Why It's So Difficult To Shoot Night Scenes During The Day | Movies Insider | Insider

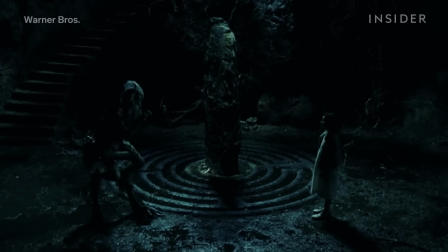In Pan's Labyrinth, DP Guillermo Navarro was going for an eerie effect, so he drilled tiny holes in the sets to allow some light to leak in.
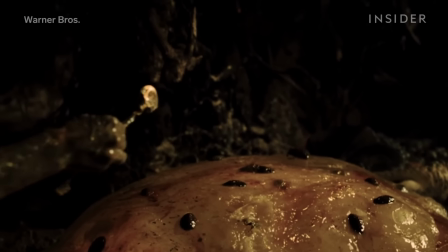In the giant frog scene, he lit Ophelia's face with a fiber optic light attached directly to the camera.
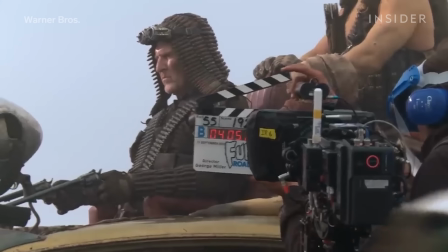Other films have gone the opposite direction. Mad Max wanted viewers to be able to follow every shot of its big nighttime set piece,
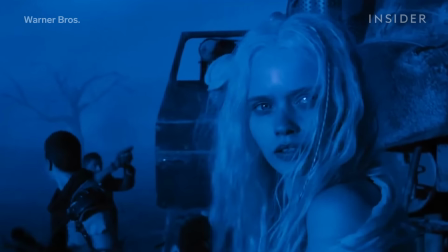so the team massively overexposed the photography to ensure they captured all the detail in the shadows.
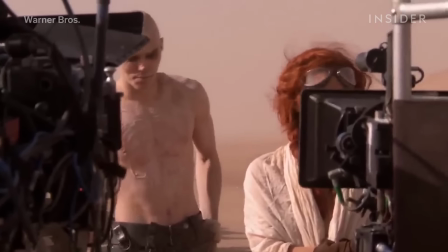The effect worked well on Mad Max because of the dynamic range of the digital cameras used on the film and because of the stylized night look that they were going for,
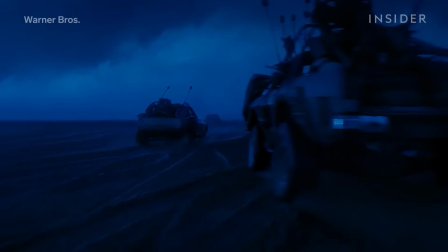which was supposed to look realistic but not photorealistic, so they could afford to make it less dark and more blue.
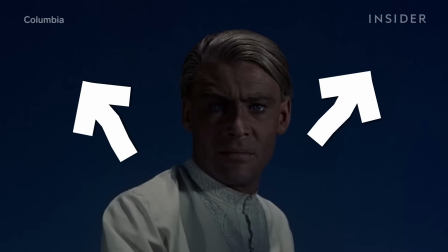Mad Max also used a lot of sky replacements, and skies are, in fact, often the biggest giveaways when filming day for night.
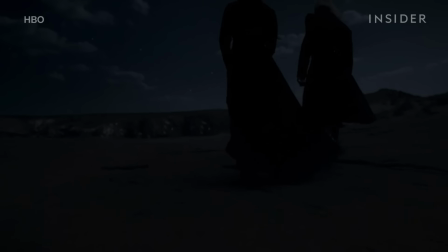When a scene's darkened in post, the skies often still look bright relative to the rest of the shot, so we can feel the day leak through.
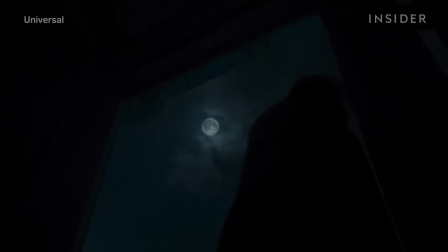To create authentic night skies on NOPE, Hoitze pulled from earlier work on Ad Astra,
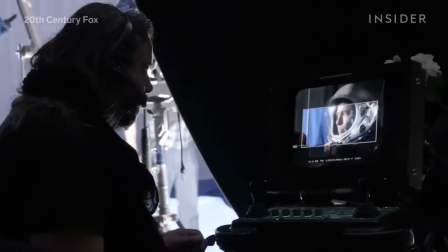where he had experimented with infrared cameras to create the black skies of the moon chase sequence. There's very little ambient light on the moon, so it's a very weird hybrid of day and night.
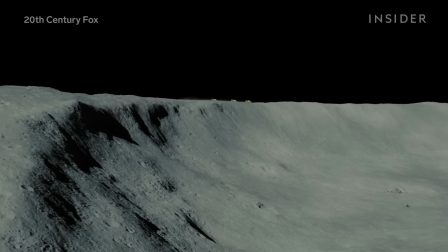We needed to shoot a rover chase on the moon's surface, which is a gigantic area, something we couldn't light up.
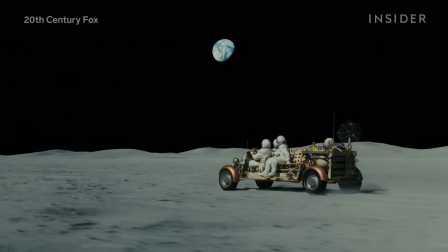So you end up with a black and white image that has very good light levels and a light relationship between lightness and darkness.
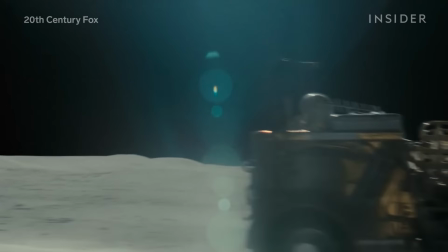But then you have to figure out a way to get color back. And you could think about coloring it by hand, but we were thinking, well, we're shooting this on film.
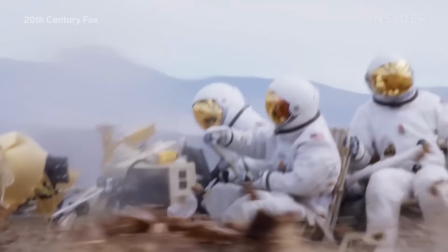What if we could combine those two cameras together and then just mix the color back in selectively where we want it.
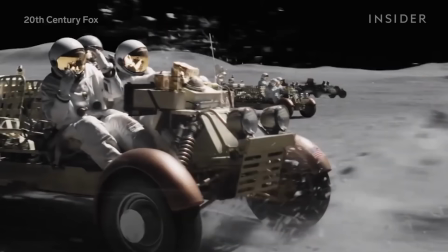You use one camera to tell you the relationship of the light levels between everything. and
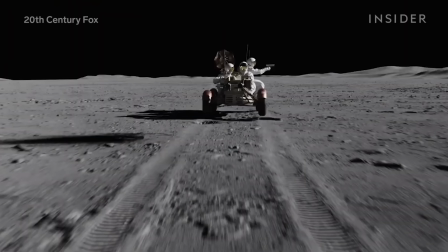then you use the other camera to gather like color information and film grade and such things.
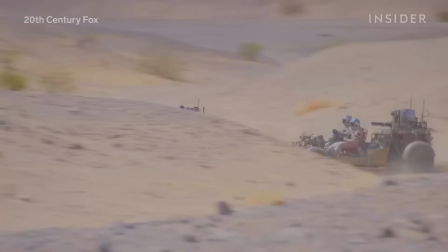By shooting natural sunlight with infrared cameras and then giving it a slight contrast boost,
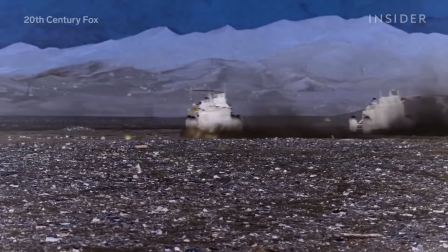you end up with images that are brightly lit but with dark skies, which worked perfectly for NOPE.
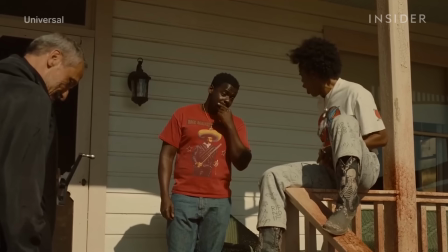Let's go, Poyt!
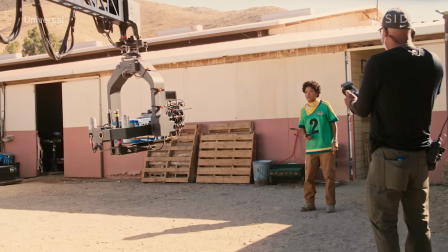But this time, Poytta had to restructure the rig for the super heavy large format cameras that he and Jordan were working with.
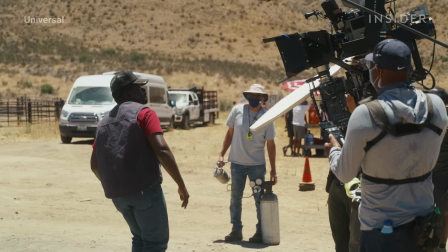So we ramped it up because this one we shot on 65 millimeter film, so we had to rebuild the rig for a 65 millimeter film camera.
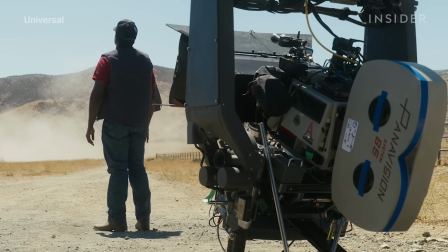While the cameras were ready to shoot, the rig was heavy and pretty unbalanced,
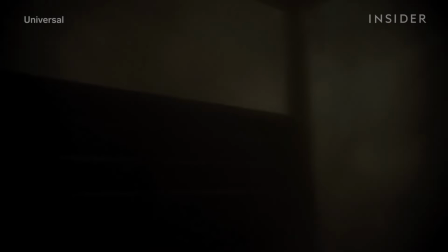and a lot of the night sequences in NOPE were major action set pieces, where the crew had to follow running horses and actors,
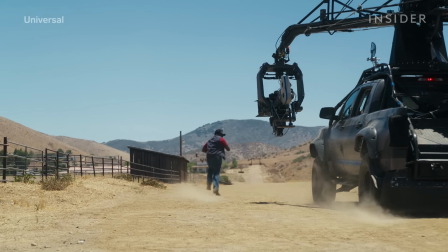and couldn't be limited in how they could move the rig around. So they stabilized the rig by attaching it to a specially retrofitted camera car.
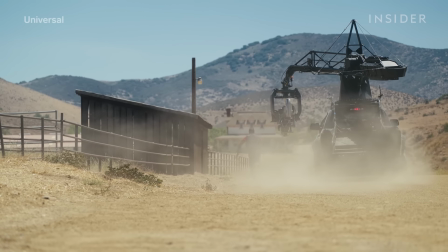A lot of the action that we shot over Over the field we shot from an instrument called The Edge.
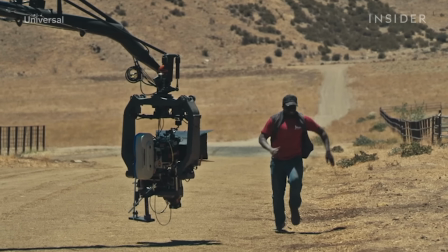It's a car with an arm which has a very big stabilized head on there.
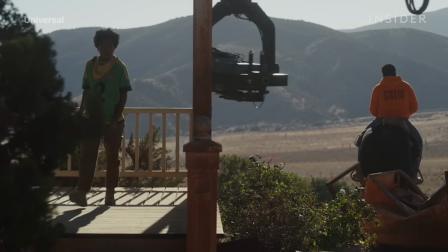The rig also allowed for a more dynamic shoot by addressing one of the limitations of traditional day for night, needing the sun exactly in the right place when filming.
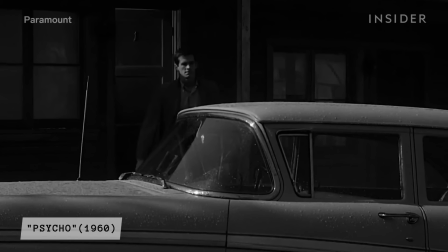Typically, depending on the time of day, the sun can cast harsh, overly dramatic shadows that filmmakers want to avoid. If you do traditional day for night, the quality of the image is so dependent on your light direction.
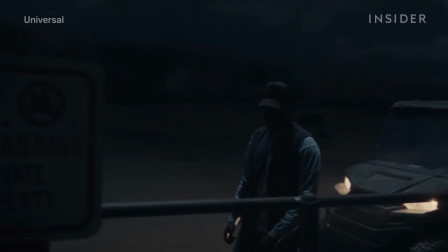Day for night works very nice if you have backlit. It works not very well if you're frontlit.
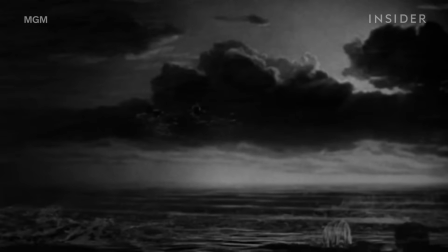Typically, filmmakers get around this by carefully positioning the actors with their backs to the sun to create a rim light effect that resembles moonlight.
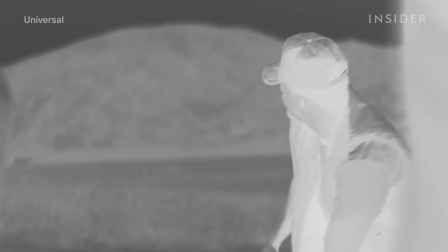With the infrared rig, we found that it was much easier. We didn't have to be as precious about light direction as you traditionally need to be for day for night.
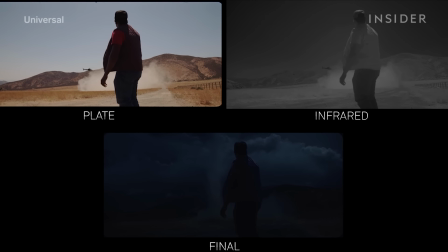In post, the VFX team merged the digital infrared footage with the color film footage in a process that almost resembles colorizing an old black and white movie.
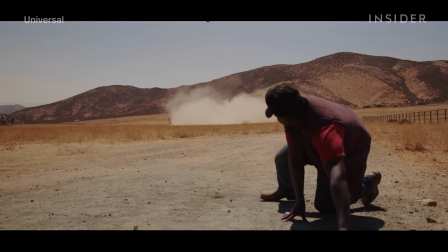Except instead of inventing the colors, they could extract them from the film camera photography, which captured all the vital color and texture information.
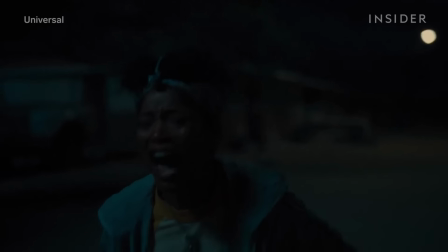Run, OJ! Run!
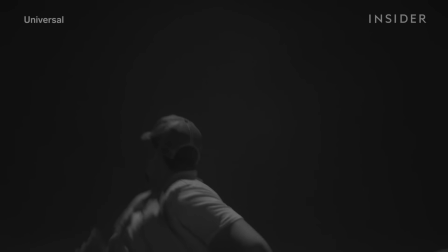This allowed the filmmakers on NOPE to capture more detail, important for how Jordan wanted the audience to experience the movie.
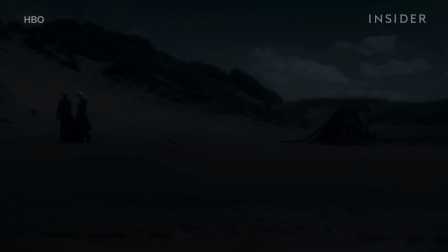Instead of pushing the thriller forward by relying on the blunt force of the dark night and sound effects,
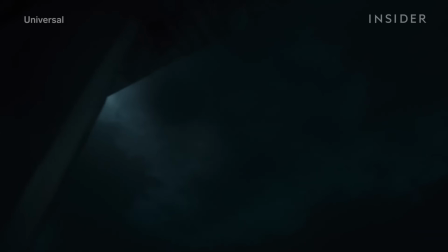he wanted to encourage the audience to actively look into the darkness and start seeing things for themselves.
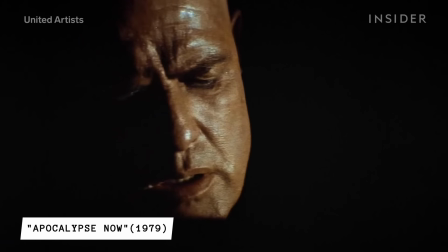Traditionally, cinematographers hide things in the shadow, you know, and there's darkness, but you see just what the cinematographer needs you to see.
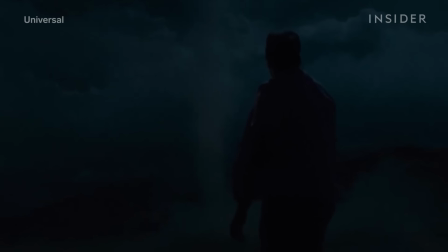But here we want to at first put you at a place and give you that scope,
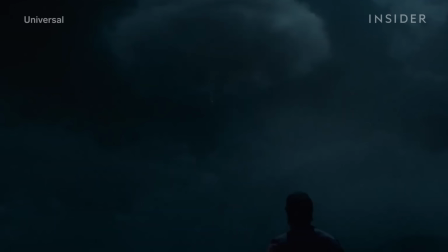and then within that sort of play with these little elements.
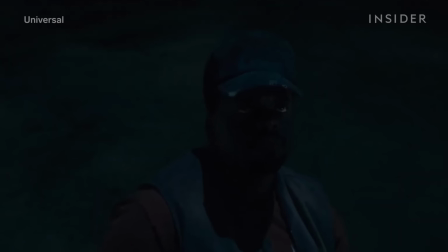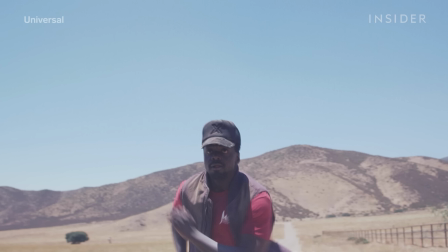Combining the color with the infrared also helped the team nail the correct relationships between light and dark parts of each shot.
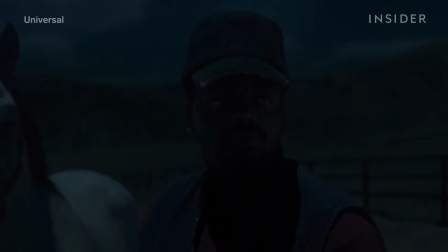We were of course being very analytical about how your eye perceives different colors at night.
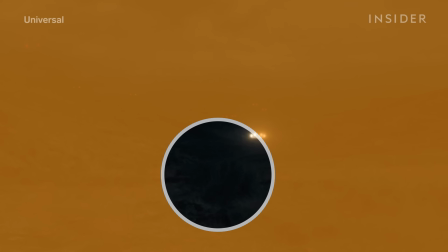The way that, for instance, foliage and green is much brighter at night than a lot of other colors.
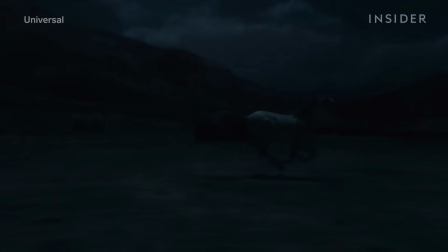The fact that the light on ground level is very often brighter than what you get from the sky.
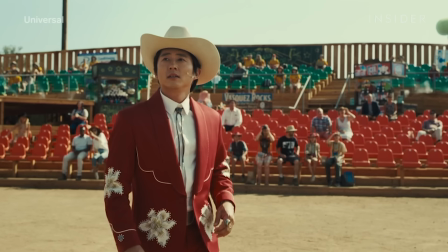You know, the sky plays a very big role in NOPE,
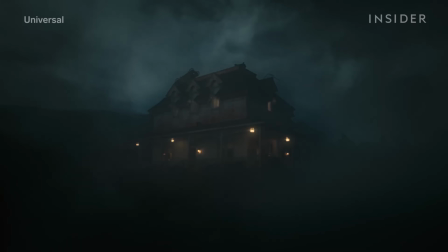so we also want to be able to feel the sky and feel the differences in density and where there's overcast, where there's clouds,
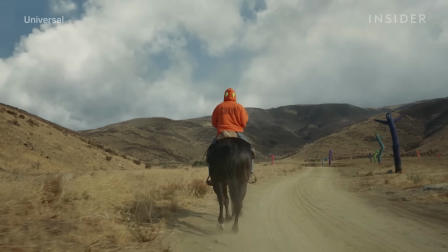or where there's moonlight, etc, etc. In post, the team sprinkled in additional details to emphasize the full richness and depth of the night scenes.
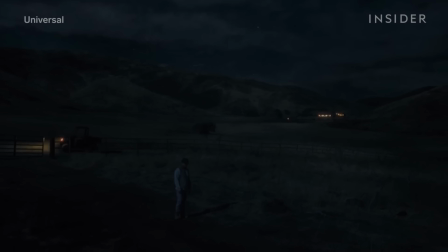Visual effects went back at night, shot very specific plates of practical lights in the distance, to then add it to those pictures.
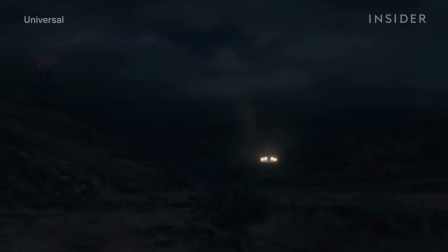And for me, these little things are really the cherry toppings on the cake. It totally completes it and sort of finishes it.
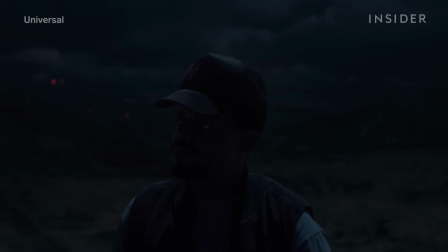Looking up at the mountain ridge, there's these telegraph poles, and they have these tiny little red blinking lights on them. And in your monochromatic view of night, you see those little red dots blinking,
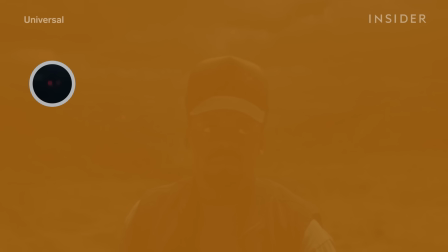and suddenly you're looking at a picture that has full saturation to it and full depth.
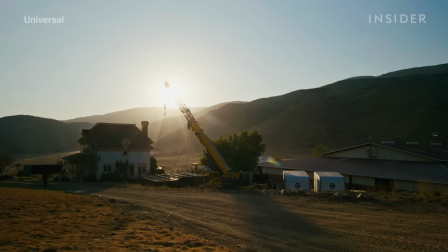But one last piece was missing. This is shot in California, and you get very little clouds.
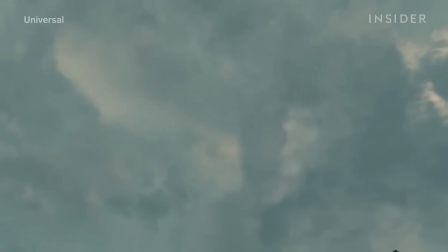The story of NOPE is a very specific cat and mouse game in which Gene Jacket is hiding in clouds and moving from one cloud to the other.
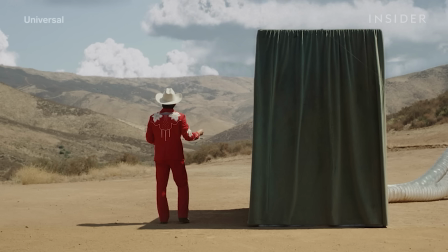So the VFX team added digital cloudscapes, created from modular sets of hundreds of 3D-modeled clouds, altered to match the light of the combined infrared color footage. The VFX team also added drifting shadows of the clouds to connect the sky with the ground.
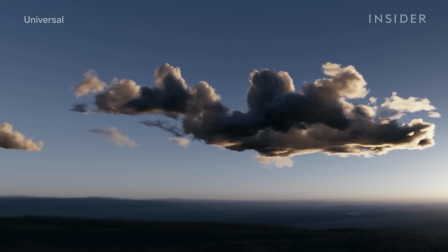And in NOPE, this tech and partnership between camera and visual effects made the movie nights feel every bit as real,
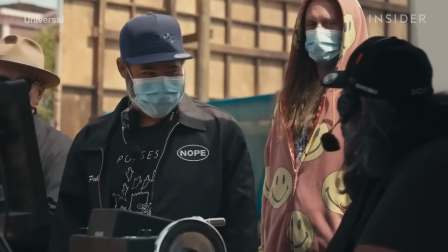immersive, and expansive as how Jordan and Hoyta experienced them on location.